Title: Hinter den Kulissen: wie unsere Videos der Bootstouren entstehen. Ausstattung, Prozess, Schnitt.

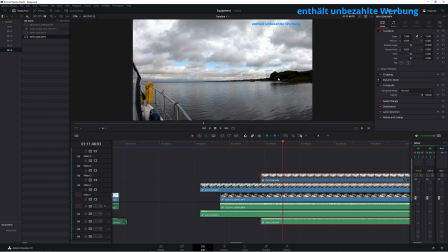17:03 Und wir können jetzt noch etwas die Schatten hier aufhellen. Die GoPros stellen diese Randbereiche für meinen Geschmack immer zu dunkel dar.
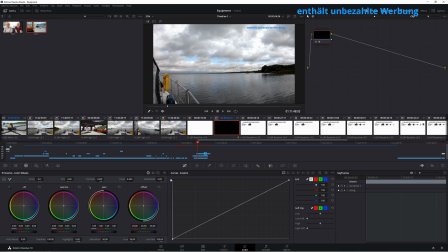17:11 Deshalb gehen wir hier mal in den Color-Bereich. Markieren uns diese Datei und hellen den Schatten ein klein wenig auf.
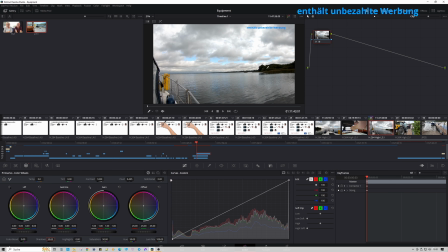17:20 Das muss gar nicht so berühmt viel sein, aber wir sehen hier doch einen Unterschied im Bild.
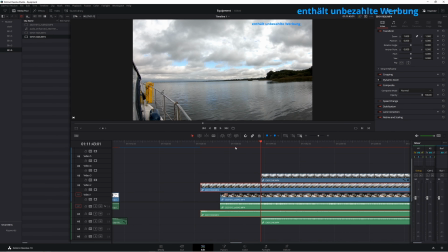17:28 Damit ist dieser Schatten etwas erhellt. Wir machen das Gleiche auch mit dem Blick nach vorne raus.
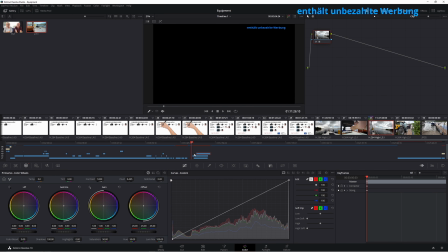17:36 Und hoppala, das müssen wir natürlich auch noch die richtige Datei hier markieren.
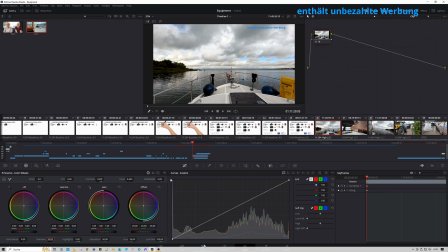17:45 Auch hier ein bisschen, dass hier die Ränder ein kleines bisschen, die Uferränder ein kleines bisschen deutlicher auszumachen sind.
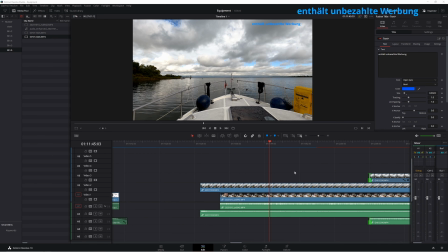17:54 Was wir an dieser Stelle mal ganz gut zeigen können, ist der Effekt, den ihr immer seht, wenn wir schon von ewig weit über Tonnen reden und gefühlt sind wir noch Kilometer weit weg. Wir sehen hier im Bild gerade die grüne Tonne voraus.
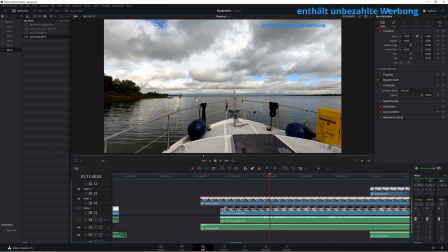18:10 Die ist diesmal natürlich auch im Video schon sehr deutlich zu sehen. Wenn wir vorne aus dem Fenster gucken während der Fahrt, haben wir hier knapp den Faktor 2.
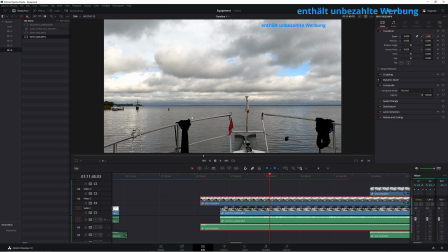18:20 Das heißt, wir sehen die eher so. Wir reden hier dann schon über Dinge auf dem Wasser, die hier ganz hinten sind, die man im Film aber überhaupt noch nicht wahrnehmen kann.
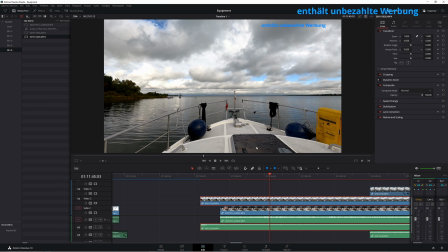18:31 Das ist der Effekt, weshalb es im Film immer so aussieht, als würden wir uns Kilometer vor einer Schleuse schon über die Einfahrt unterhalten.
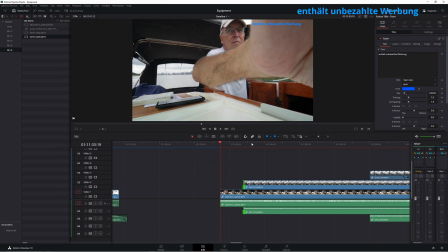18:40 So, was wir jetzt noch machen müssen, unseren Ton natürlich verwenden, den wir vorhin verbessert haben. Dafür löschen wir erstmal die alten Tondateien. Die brauchen wir alle nicht mehr. Wir nehmen nämlich nur den verbesserten Innenton.
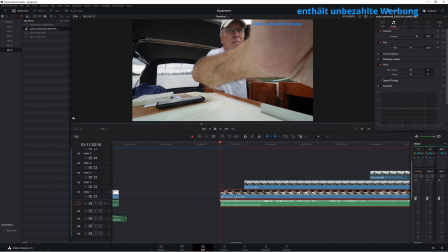18:56 Den koppel ich jetzt mit der Videodatei dazu und muss noch einmal auf
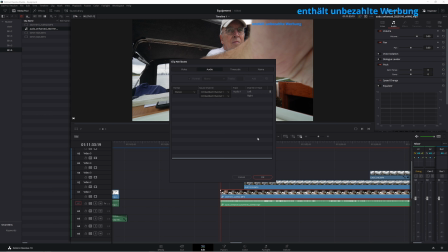19:03 Stereo umschalten, weil Audio aus irgendeinem mir nicht bekannten Grund die Dateien immer im Mono rausschmeißt.
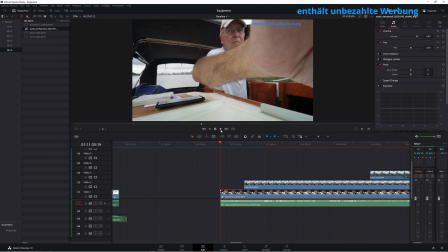19:09 So, jetzt können wir uns das hier anschauen.
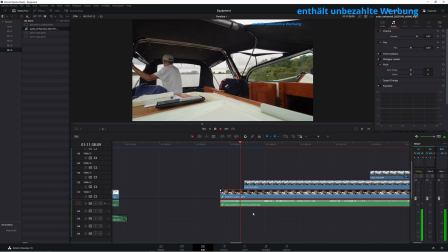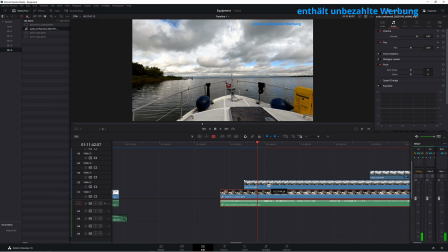19:20 Und ich kann hier beliebig, letztendlich indem ich einfach Teile rausschneide,
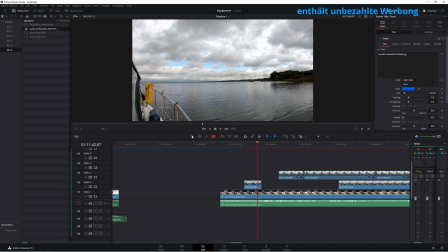19:27 zwischen den einzelnen Kameras hin und her switchen. Ich darf sie nur nicht mehr verschieben. Die sind jetzt synchron. Wenn ich anfange, hier oben irgendwas zu schieben, ist die Synchronizität weg.
Jetzt nehmen wir mal ein Beispielfilmchen auf. Ich habe die übliche Reihenfolge.
Was ich aber machen kann, natürlich hier an den Kanten ziehen.
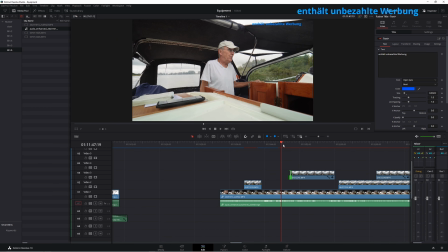19:47 Damit bleibt der Film genau synchron. So drin macht es auch einfacher nachher im Schnitt.
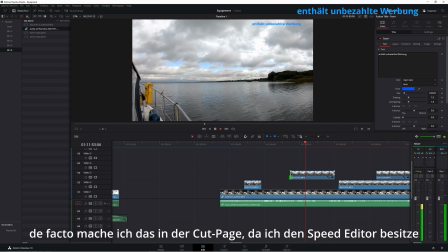19:53 Erst die Frontkamera, dann die in der Mitte und dann die am Steuerbord.
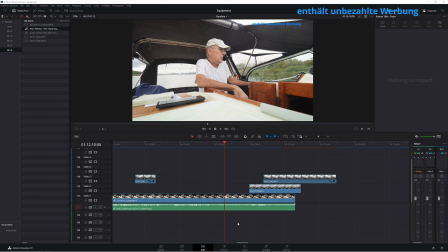20:01 Was uns jetzt noch fehlt, ist ein bisschen Musik und letztendlich die abschließende Tonbearbeitung.
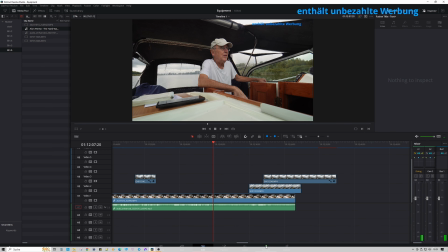20:10 Für den Ton ist das Modul Fairlight zuständig im DaVinci.
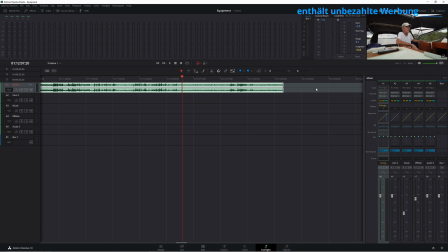20:15 Da kann man über ganze Spuren entsprechend Tonverbesserungen vornehmen. Ich habe hier immer mit drin beim Ton einen Limiter und einen Equalizer und ja noch so ein paar Feinheiten.
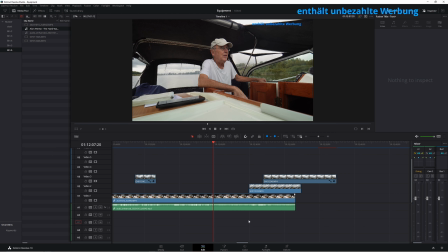20:28 Für die Musik habe ich die dritte Spur vorgesehen. Da ist immer schon über den ganzen Film hinweg entsprechend die Lautstärke gedämpft. Wenn wir uns das jetzt hier mit reinholen, werden wir das gleich sehen, hören beziehungsweise.
Den Schnittprozess vornehmen.